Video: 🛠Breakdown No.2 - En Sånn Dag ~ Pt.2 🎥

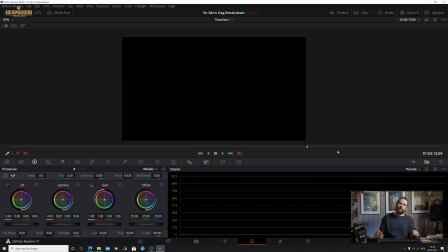(41:00)
We drove back out to the car park, and then we sat both Henrik and Krista in the cars, and I recorded a telephone conversation of Krista with Henrik, just to give that real effect.
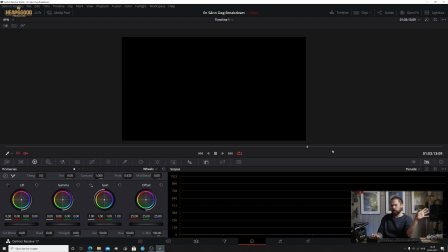(41:19)
And the blackness was to emphasize that there was the conversation going on here, so you had to concentrate on this. Now, call me lazy for not actually filming Krista or his mouth or something here,
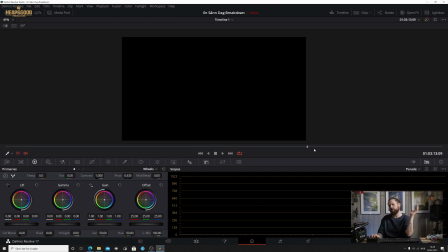(41:33)
but actually I kind of use this to break the rules a little bit here in the filmmaking by putting a black screen and just, you know, making the picture in your head that, okay, Krista is now like feeling the way he is feeling. So if we go all the way to the end,
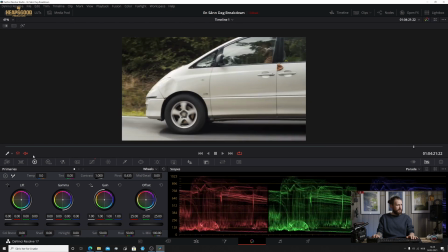(41:53)
yeah, and then we have some more of this car action,
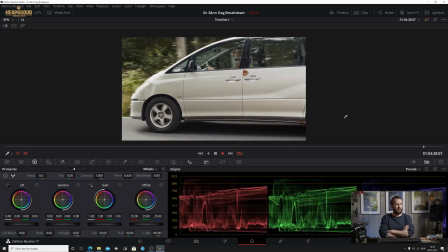(41:58)
and you can see a little bit more of the gimbal work going on here. So car going by, and we see that Krista is
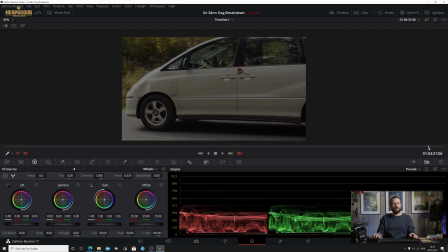(42:11)
trying to concentrate on the road as cars come by, and you know, again, you know, super small budget film. You can't expect so much. So that is the breakdown for Sånn Dag.
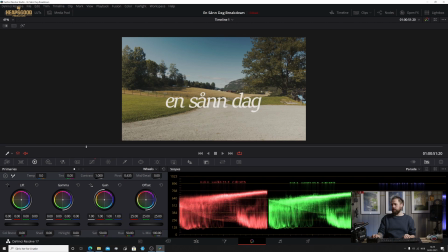(42:31)
Yeah, thanks for watching that mess. No, it wasn't a mess. It was a lot of fun actually to create that film, and it took 5 days in total to create that film. And then a couple of days just to go through editing and making sure that the scenes all flowed and felt right. In the time, it was kind of like, whoa, it's a lot of work to make a short film, and this short film is only a couple of minutes long. So, you know, you got to imagine what it's like to make a feature film, how much work's involved there, and all the people, and when you've got actually budgets involved. But this is really a good example of when you've got a certain amount of equipment. You know, if you feel limited ever to create a short film or anything like this, you've got to go, no, actually, what is my limitations, and how do you work around that, and how do you create an image at the end of the day that looks good and that flows. So your story is one aspect of it. You've got to have a nice little story, so this one flowed through. So we spent a couple of days storyboarding and going, okay, well, how do we want this to come about? So the first initial idea in this actually was Krista had lived a similar experience like this, and he thought it was so ridiculous that he had his jacket caught in the door, and he tried to get his phone out of the well. So this is kind of true to the events of what happened to Krista, minus the extreme what we did here of filming it, and also minus opening the door on the girl and knocking her off the bike. That didn't happen, but that was something that I added in later. Like, what happens when you open the door? Like, should we make it something that's like totally outrageous? And is it believable? Yeah, it is believable, but there was kind of the underlying message here of like, you know, you shouldn't really be doing all this kind of stuff while stressed and driving, because it can be dangerous. So it was a little bit of like, an awareness short film at the same time in all of this, just to create that awareness, because you can do serious damage. But the kind of happy-go-luckiness of the flow of this film is that it turned out all right.